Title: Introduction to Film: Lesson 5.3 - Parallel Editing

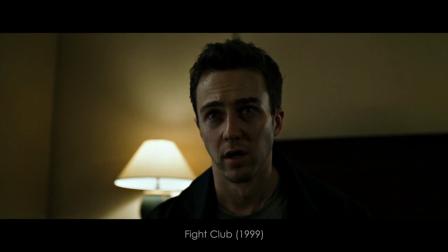Now, for the sake of spoilers, I'm not going to play the audio from this scene, but in this example,
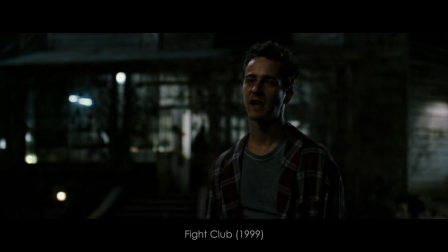we have Edward Norton's character and Brad Pitt's character talking in this hotel room,
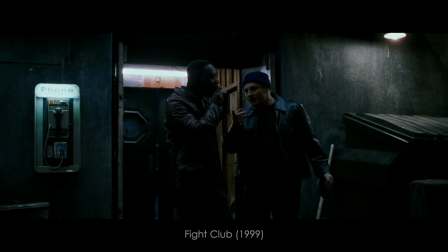and we're constantly cutting back in time to these earlier events. And these flashbacks are revealing crucial information to the audience. And we see this type of editing a lot in movies where there's a big reveal at the end, right? Where, again, the filmmaker is going to show you all of these past scenes to sort of blow your mind. Like, oh my God, how did we not see it coming? All the evidence was right there. Oh my God. But yeah, Not very typical, but it is used.
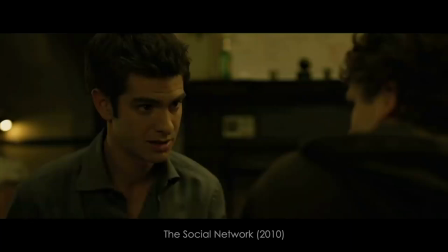You can also link scenes that are thematically similar, like we see in this other David Fincher example from The Social Network.
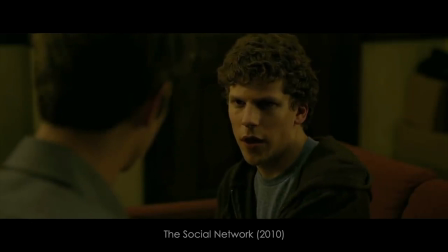What are we doing about this? I went to a 3L at Student Legal Services, and he told me to write them back.
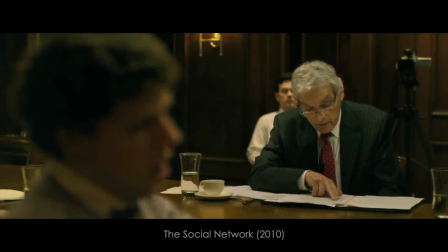And what did you say? When we met in January, I expressed my doubts about the site, where it stood with graphics, how much programming was left that I had not anticipated.
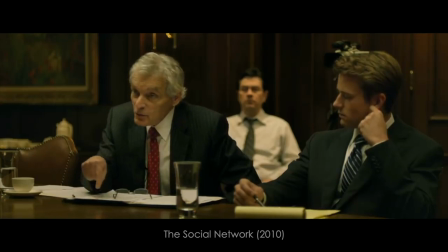The lack of hardware we had to deal with, the site used to lack...
In the social network, Mark Zuckerberg's character is being sued by everybody,
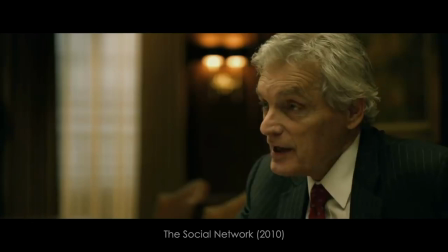so we are constantly cutting back and forth between flashbacks and then these deposition scenes. It works. That's why they won the Academy Award for best editing. Your lab assignment for this week, guys, is to create a video that uses cross-cutting to show parallel action. This can be a chase sequence. This can be two characters meeting for lunch. This can be, you know, a scene that is designed to build suspense. I don't care. All I want to see is at least five cuts. And at the end of your video, the two characters, character A and character B, have to meet. If they're chasing each other, well, then A catches B. If they're meeting for lunch, well, then they meet for lunch, whatever it is. Okay, five cuts, characters meet at the end. That's the requirement.
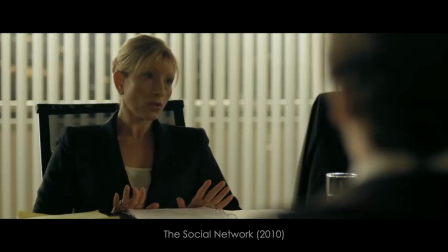And then this week, I just talked about it, we are going to watch The Social Network from 2010.
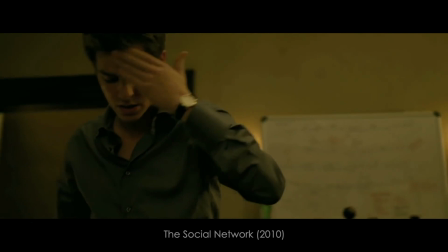I hate how much I love this movie. I remember when this movie came out, hey, David Fincher's making a movie about Facebook. I thought, man, this is going to be terrible. And it's not. It's not. And not only is it not terrible, it's really, really good. All right. I really think that this film is going to outlive Facebook as an entity, whatever. I don't know. Maybe I'm wrong. Maybe that's just wishful thinking on my part. But anyway, a very wonderful film that, yeah, I'm excited to share with you guys. So there you go, guys. Parallel editing. I hope you learned something. Email me if you have any questions or talk to me in class. And yeah, thanks for watching. Bye.